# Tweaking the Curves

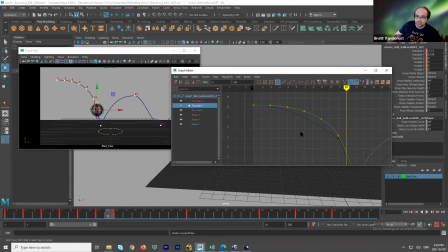979s
If I look over here, I'm pretty sure I could probably delete these two and get away with just using the handles to kind of get that. I bet this one I don't need, and I could get almost the same curve.
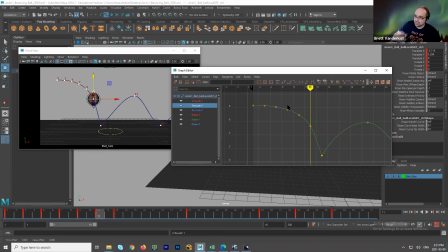995s
I need to be in charge of how big the spacing is going into the impact and out of the impact. That's my job. Otherwise, the computer will just make a guess and it'll probably be wrong. It won't be what I want. That's not that computer's bad. It's just using rules to connect the dots.
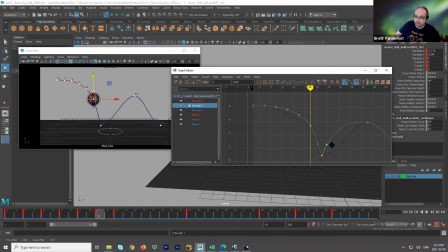1013s
It can't read my mind yet. So until that happens, it's stuck with me having to go back in and correct it. So this will do the job, but the disadvantage is that the in-betweens could change. If I make any change on this point, all those in-betweens are going to change. So what would I key?
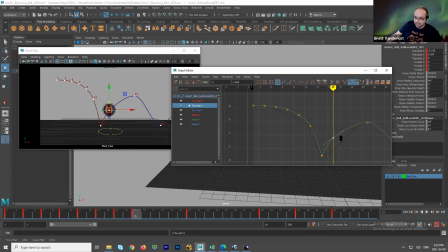1031s
Well, I would probably want to key this point. I would want to key this to make sure I'm in control of getting this object to go up pretty high. And again, I could caricature this. I could say, well, let's really go up. Let's make that impact super strong, right?
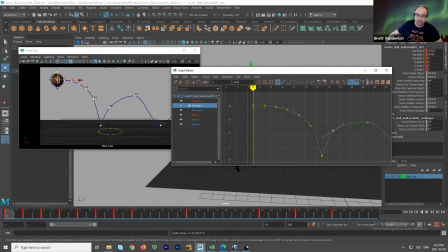1047s
And that'll make it feel really snappy and bouncy. It'll feel very cartoony, right? So now it feels more like, again, you do this enough, it starts to feel almost like an animal or like a squirrel, right? Because now it's not just gravity, it's muscles, right?
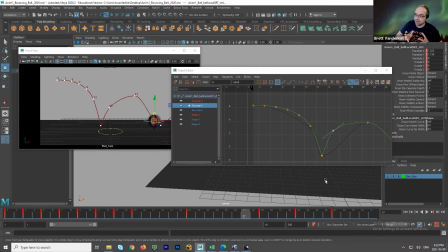1062s
So what might not work for a ball could be perfect for a character because the character has muscles and muscles work differently than gravity. So that would be where you could play around. If I push this too high, what will happen?
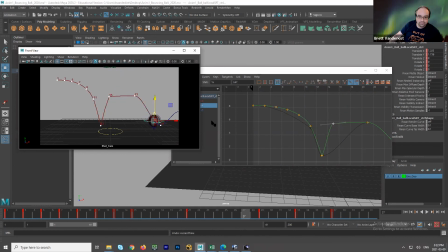1077s
There we go. So if I go too far, all of a sudden the illusion is broken, right? And it feels like it kind of goes on a monorail. And if I put this too low, same problem.
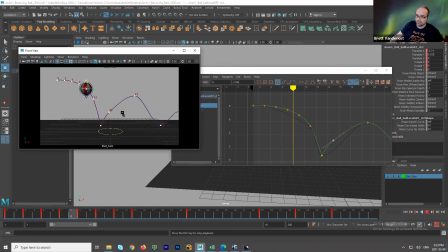1094s
Doesn't feel like gravity anymore. So I know that this point is really important.